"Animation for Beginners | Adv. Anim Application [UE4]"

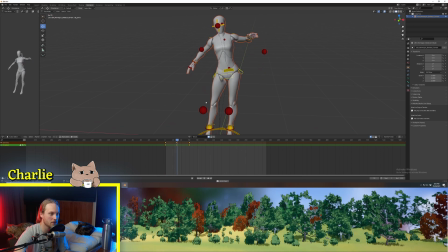And then you can see that these are all out of sync with one another, all doing their own thing.
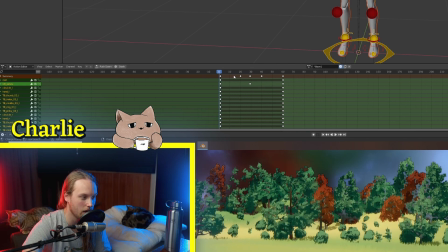So if we press A now, you can see that in our summary, we have keyframes set here and here and here for something. And if we look down, you can see where these keyframes are set for each individual IK target thingo. Okay, so we just learned how to set a keyframe with Mr. Mannequin, or just in Blender in general. Next thing we're going to talk about is a little bit of, I guess, animation theory. We're going to talk about easing and inertia.
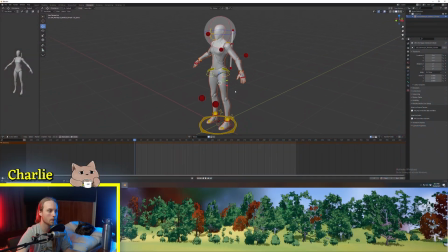So if we jump back into our scene, we're going to just use this hand again as an example. Just something really easy where the character waves at us. Okay, so we've got Mrs. Mannequin set up nicely. We're going to select all. We're going to hit I. and do location rotation.
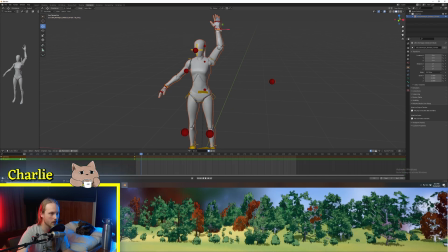Then we're going to move, maybe we'll go like 10 frames ahead, and we're going to grab the hand, we're going to move it down to here, rotate it. It's always good to, whenever you're animating something, to use your own body as a reference. So, you know, I'm waving like this, and my elbow's always pointing downwards. So even if it feels a little bit stupid, it's always good to just stand up, get up from your desk. If you're doing like an attack or something, just act it out and take note of what everything's doing in relation to each other. I'm not gonna do it now because I'm wearing pajamas, but you get the point.
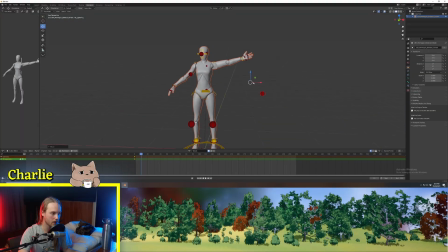We're gonna get our elbow, it's gonna face downwards a bit more, and we're gonna select all. We're gonna hit location rotation.
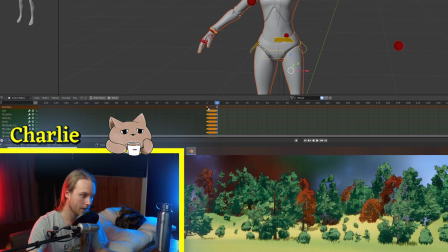And then with all our bones selected, we can click in here and actually copy and paste the keyframes if we wanted to.
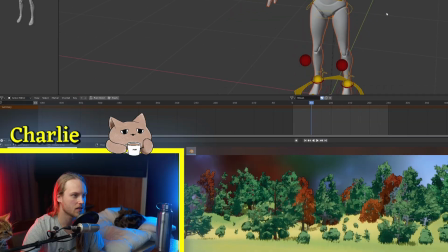So now this is going down and then it goes up. And so what we're gonna do is we're gonna hit A. We're gonna select everything, and then down here we hit Shift E and we can hit Make Cyclic.
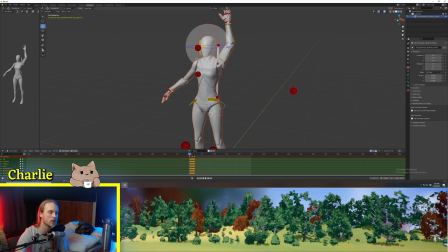And this is going to loop this automatically for us. So the reason that you wanna make sure that you're using a cyclic modifier for your keyframes, because the keyframes by default are using some easing.
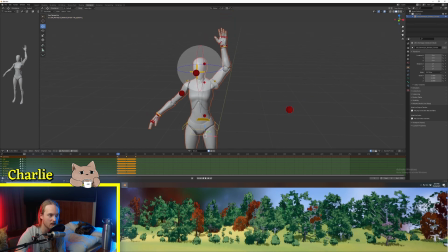So you can see at the first frame, this moves just a tiny bit, but then by this frame, it's moving much further. So by making it cyclical, this keyframe here is going to take the beginning of the animation into account.
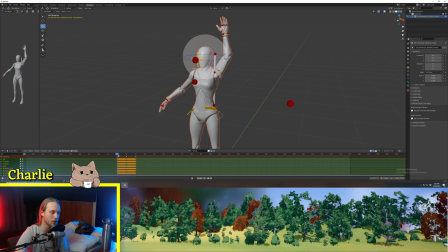Now, if it is set to be cyclical, it will only export the keyframes that you've actually put in. It's not gonna keep going on forever and blow your computer up. Now, this animation looks pretty bad and it is not acceptable unless you were,
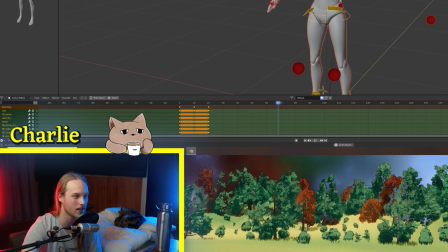you know, making a particular MMO with the Unreal Engine.
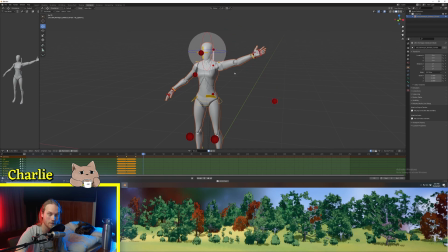So what we're gonna do, we're gonna explore inertia in order to make this look a lot more appealing. First thing we're going to do, we're going to select this hand and we're going to go
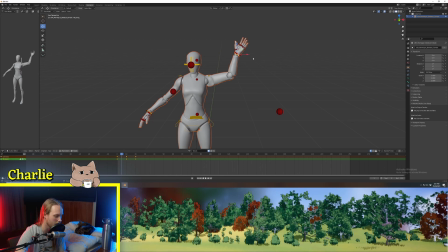1, 2, 3, maybe 4 frames in. Let's go 5, halfway between these keyframes. And we're going to rotate it this way. And then we're going to click I, we're going to click location rotation. And what it's going to do, it's going to make it look like this actually has weight to it.
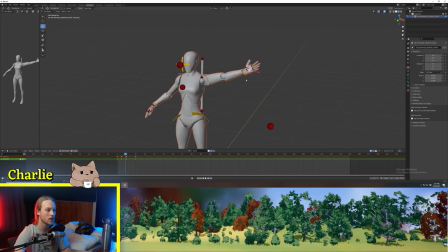And that this action is actually being performed by a human that has to generate their own momentum, as opposed to it being dragged along by someone's cursor from point to point and then keyframe, which is, you know, what we're doing.
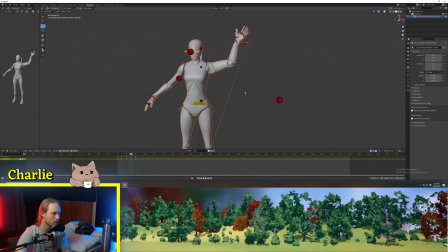And then conversely, 5 frames after this one, we're going to rotate it back this way a tiny bit. I'm gonna chuck in a keyframe. Basically, when we're doing something like this, you wanna make sure that everything is going in sort of circular motions.
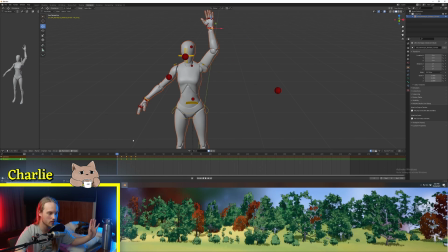Because in real life, you know, it's impossible to instantly change the direction of something, and it's always a sort of redirection of force.